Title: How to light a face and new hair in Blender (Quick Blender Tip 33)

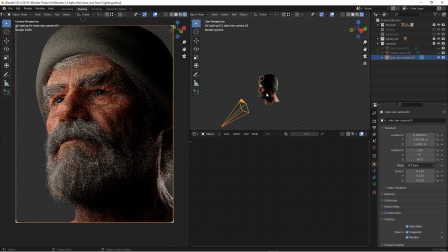(6:52)
So basically it's kind of giving that heroic kind of a feeling because we're looking up to These characters and make this person looks much stronger powerful and this is sometimes when photographers taking portraits for a person we we tended to put this
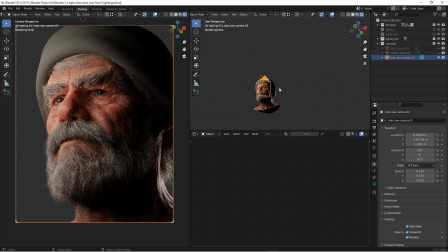(7:10)
angle with certain characters or with dramatic look or CEO of the business or some kind of heroic characters in the story so when we're doing portraits so this thing you can use that as well kind of giving
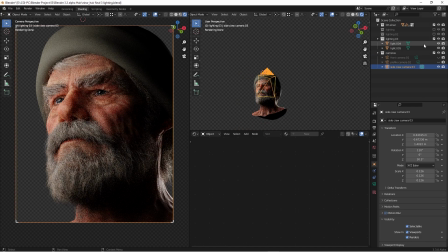(7:24)
kind of a heroic kind of look and for the lighting I can enable all these lighting to show you where they're at so directly you can see we have a light same thing here to kind of putting the light directly over here but I'm trying to kind of cutting the light toward and over
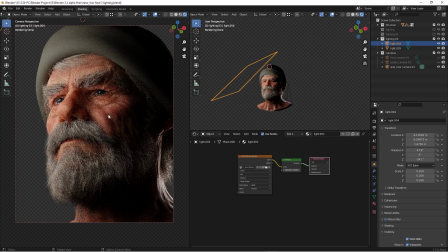(7:44)
here to get it really going to define edge of their characters face facial shapes and really bring out some details and powerful looks of this kind of person you know and the other light is in the back definitely is going to fill in some gaps in here because these characters have a
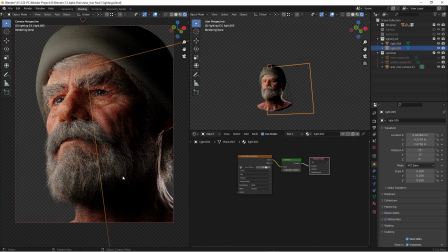(8:02)
lot of hairs and also this is one reason we are going to having these characters let us play so i just want to emphasize of some textures of the hairs facial hairs of these characters which is really cool as well and pay attention because we have the the really beautiful lighting resources
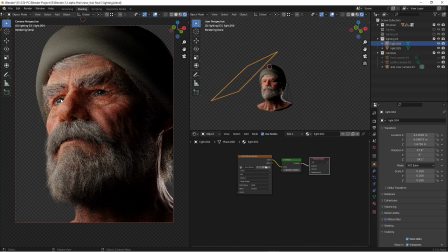(8:21)
the the light sparking is not really like a solid color or solid white it's actually kind of diffuse i think it's kind of cool so this is all the three lighting setup that i'm actually created for this running these characters and feel free to play uh with it on your own again i
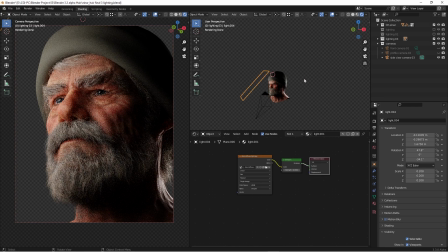(8:41)
really appreciated andy and his blender studio team to really giving all of us uh this type of file to really let us to play with the new hair system feature in the blender and I think this is a great community and hopefully my lighting setup is going to help you guys
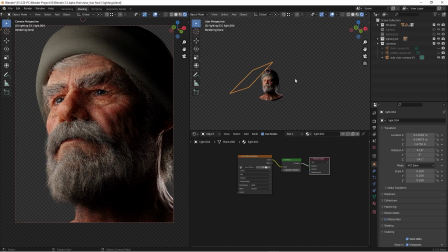(9:01)
to to really bump up your rendering skills from a different perspective okay and thank you for watching and I will see you in the next video